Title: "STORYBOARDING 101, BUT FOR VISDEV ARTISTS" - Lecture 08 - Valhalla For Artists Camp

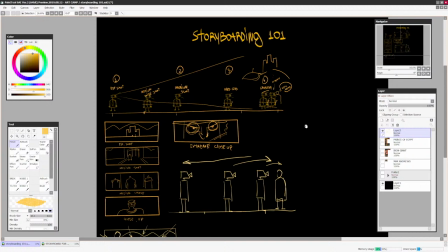32:53 It's just too much. Okay, so we talked about the 1, 2, 3, 4, 5.
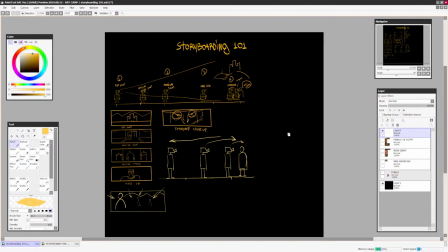32:58 Five main shots, Mr. Cameraman, and why shots were called what they were called, right?
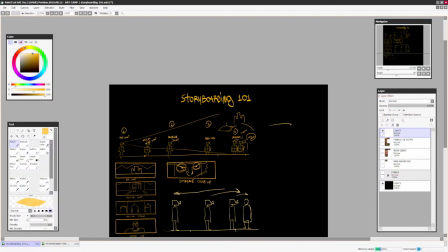33:03 So that's one thing that Mr. Cameraman can do, is move forward or backwards, right? This is one movement. But he also can go up or down, right?
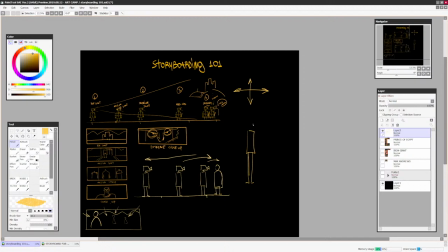33:19 And that's when Mr. Cameraman can grow legs. Whoop, right? He can look down at you,
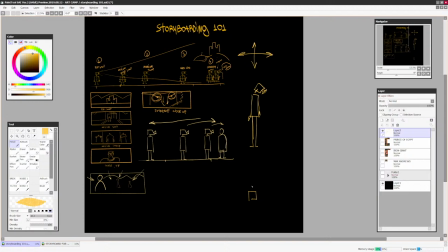33:31 or he can shrink a little bit, right? And look up at you.
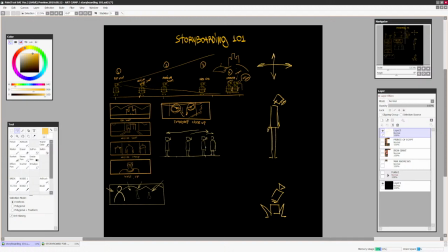33:44 I like using Mr. Cameraman as an example. So, why does Mr. Cameraman can go up or down?
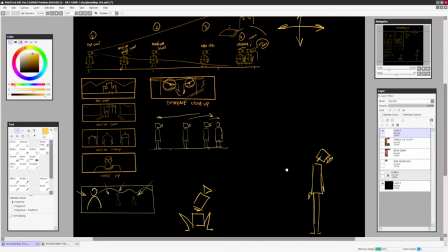33:53 Those shots are called bird's eye view and warm eye view.
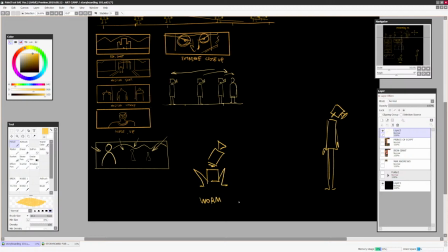34:00 So this one is a warm,
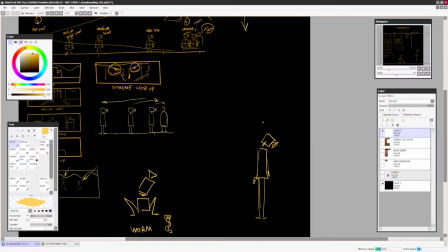34:06 like this, little warm. Hello. And this is a bird's eye view.
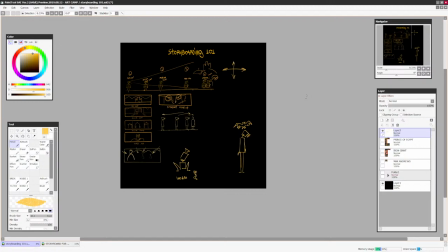34:13 Or a crow's eye view, if you want to say, right?
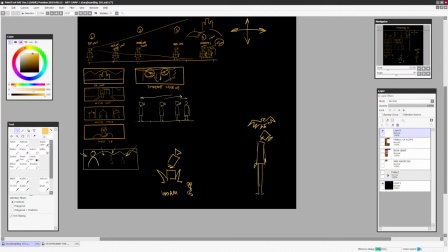34:19 So what are those types of shots are made for? Well, it's pretty obvious.
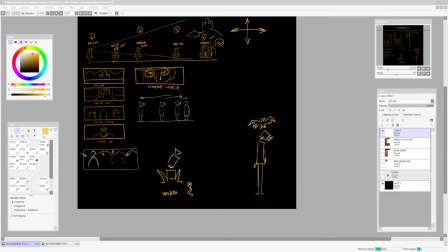34:25 Can you guess? So the first thing is what the birds and worms eye view is to convey scale.
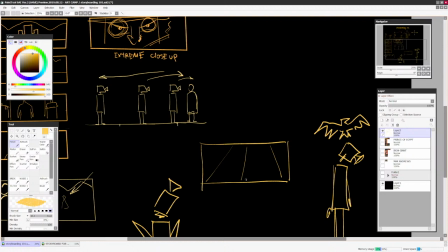34:34 So for example, if we're going to use the same example as the castle, let's say we have our perspective lines like this, we can have a small character looking up at something, or a mountain with flags. It could be anything, it could be epic.
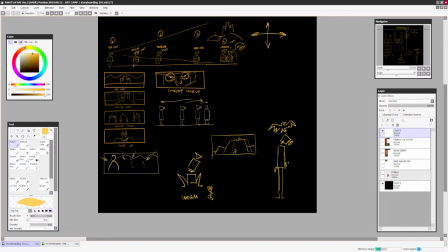34:52 So a worm's eye view is usually used to convey scale.
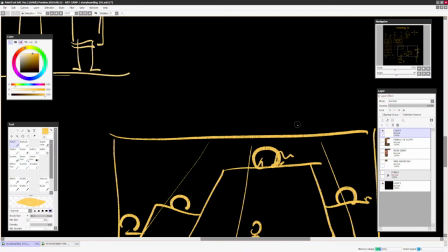35:00 of an object over the character, because we can just replace this character with a chunk, with just, you know, I'll just give them, you know,
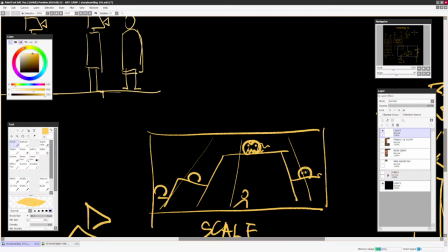35:09 they can be giant robots from space. Ah, we'll kill you, you know, and see, already menacing.
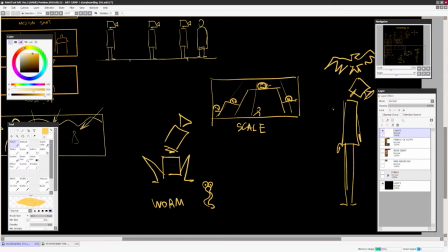35:16 So it's either for scale or for the character to feel small, right?
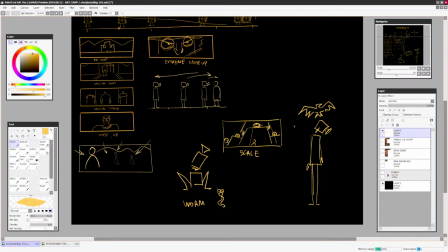35:22 Because, well, we are with the character in the same shot, and like, wow, those guys are missing. Just remember all of those times you've been picked up and picked on in school by high schoolers. You look up, ah, don't kill me, right? That's the same thing. Scale plus
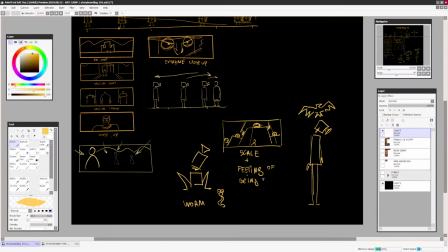35:43 feeling of being small or insignificant of being small, right?
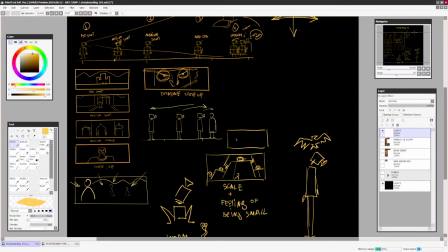35:52 A lot of the times they're used for both, right? Let's still have a mountain here as an example, so you guys still will remember it.
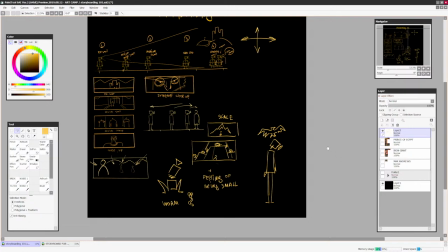36:06 Yeah, so scale plus feeling small. All right, bird's eye view.
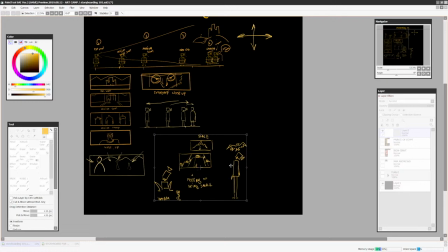36:13 Well, also pretty simple. A bird's eye view is used for usually POV,
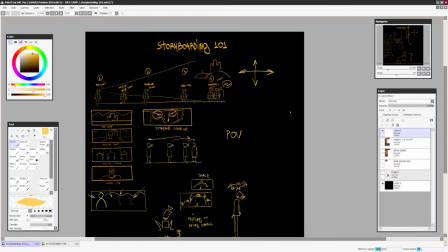36:21 and POV, point of view. It's translated as point of view. So a lot of the time cinematographers say, and then we'll go, we cut into POV of the shark.
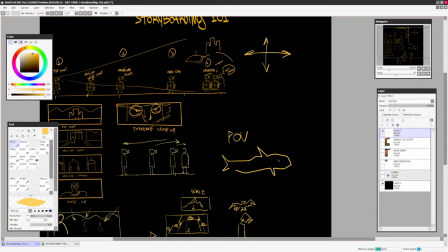36:32 And what is POV of the shark? Well, it's perspective of the shark.
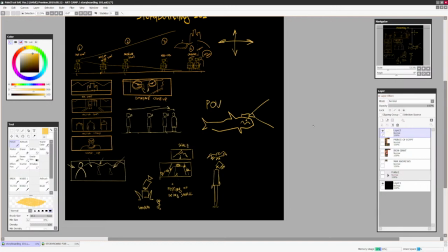36:37 Imagine a shark has a GoPro camera on top of its head.
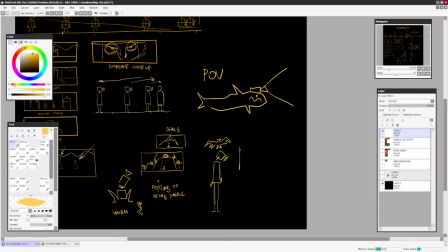36:43 So for example, the bird's eye view can be a reverse shot of this shot.
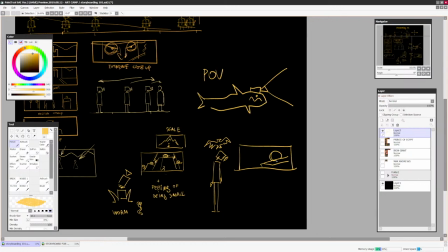36:49 So for example, remember all those overloads from space are looking at our little protagonist, so we can have them looking down at the little dude and be
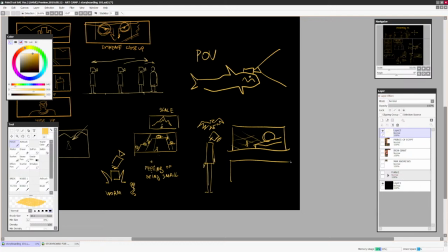37:02 all epic and big and threatening, right? We can make this shot even more dramatic if we want to,
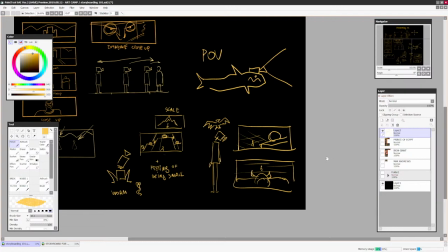37:10 and just have like a giant, you know, Viking looking guy, then a little spinking dude will say, ah, don't kill me, right?
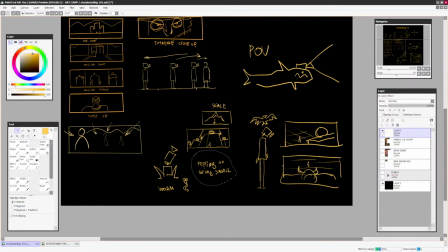37:18 So bird's eye view can be, again, feeling of not being small, but feeling big.
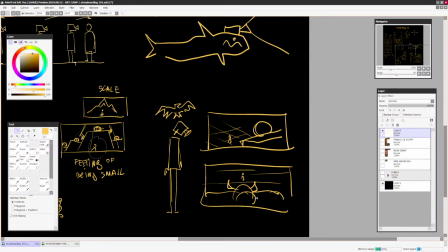37:24 So because a lot of the times animations will have a shot of the character feeling small, but then they will have a POV point of view of the bad guy, for example, looking at,
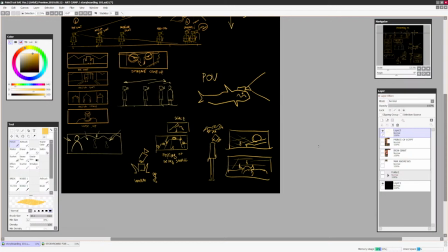37:35 I don't know, little Jimmy, let's call him, right? And that's, again, to feeling of not being small, but now being big, or show that this guy is small compared to this guy. Also, it's very convenient that it's a bird's eye view. Bird's eye view is used for what?
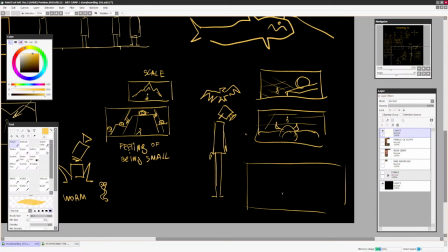37:55 Well, again, scale. You can be on top of a giant building. You know, like, remember all of those Spider-Man into the Spider-Verse
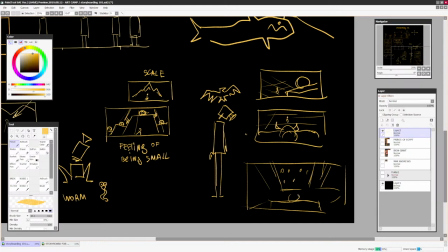38:12 shots where you had just buildings going down into the perspective, and then you have like a character looking down at everything, right?
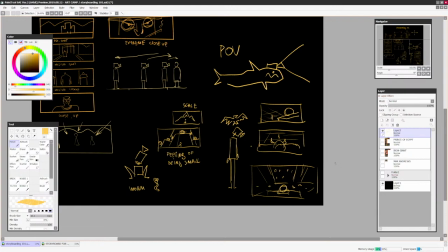38:24 And there's like cars, beep beep. So bird's eye view is also there for convincing scale. It could be anything. It could be a city. It could be you standing on top of a tower, on top of a mountain.
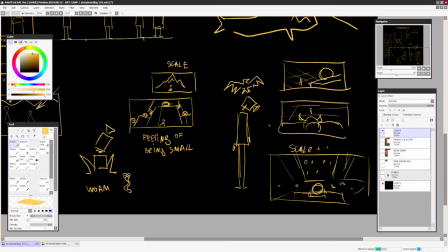38:36 And again, you use, again, scale and, or scale or height.
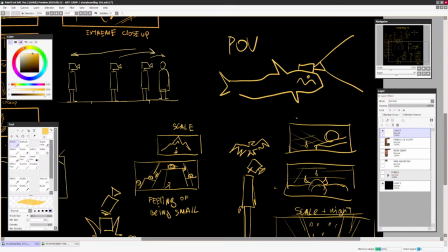38:45 I have no idea how to spell height. Scale or height, or again, feeling of being big.
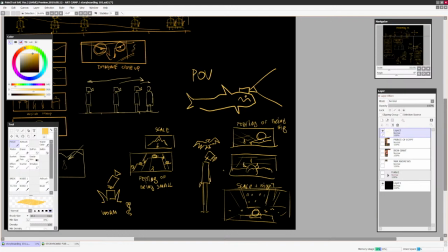38:57 So for example, instead of being threatening, you can actually have just, you know, a character's POV looking over the valley,
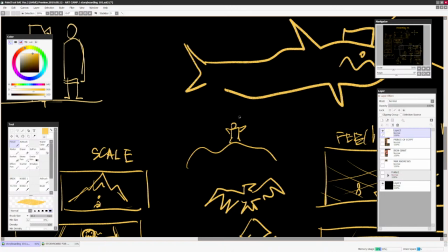39:05 for example, and the character's like, yes, I'm the boss, you know, he's just standing on top of the mountain,
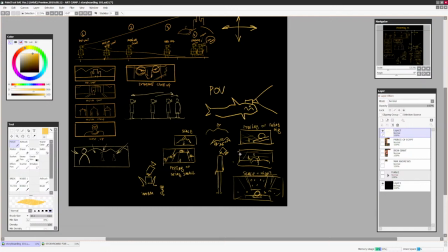39:11 and he's like, yep, I'm the boss, and the camera is shooting behind him, and you'll get a shot like this, right?
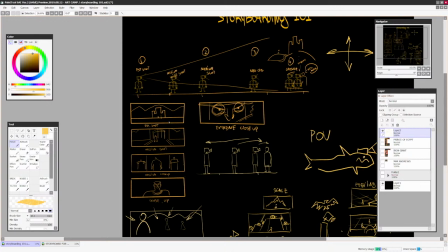39:19 So that's another thing. So again, let's recap. Establishing shot is for where the action is going to take place.
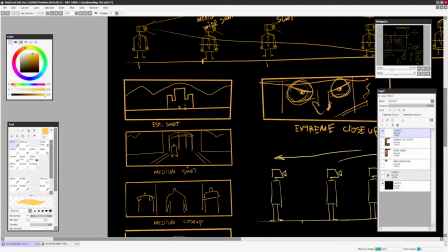39:28 Medium shot is show a little bit closer where the action is taking place.
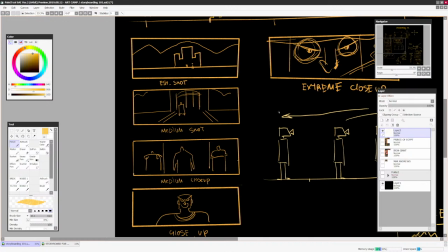39:32 Medium shot or medium close-up is showing even closer the faces,
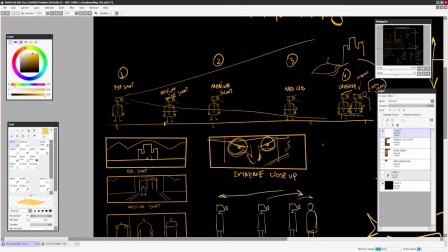39:37 the designs, the reactions, the interactions, close-up, usually for dialogue and emotion. An extreme close-up for extreme things. A close-up to a detail. A close-up of a map.
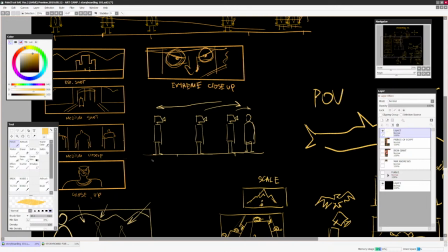39:49 A close-up of an angry smoking face of a cowboy, right? So, and the general rule of thumb, if you need to show detail, move closer to your object. And if you need to see everything at the same time move farther away.
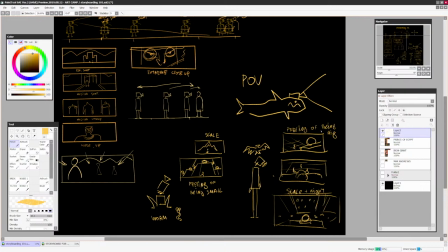40:05 And then camera angles. Worm eye view and bird's eye view.
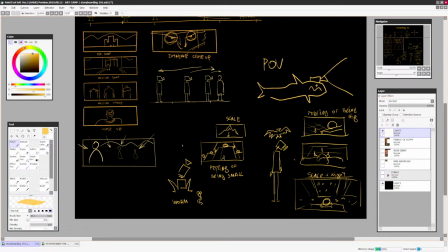40:11 Both are used for scale of either I feel so small compared to this giant or a mountain. You know, character versus the environment, or character versus, I like to call it David and Goliath shot, for example.
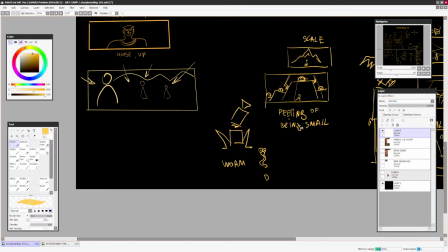40:26 I you know, let's call it that. David and Goliath, DA shot.
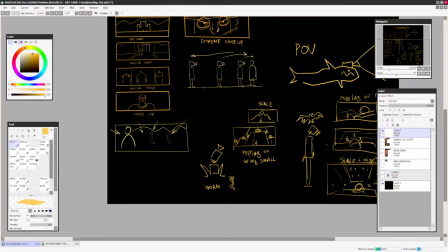40:32 And it's used for scale and feeling small, because there's a reason why I said Mr. Cameraman.
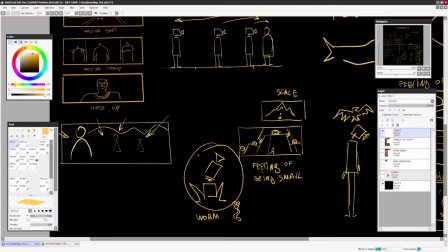40:41 Why? Because we are the cameraman, or the viewer is the cameraman. You need to feel small with the cameraman, or big with the cameraman.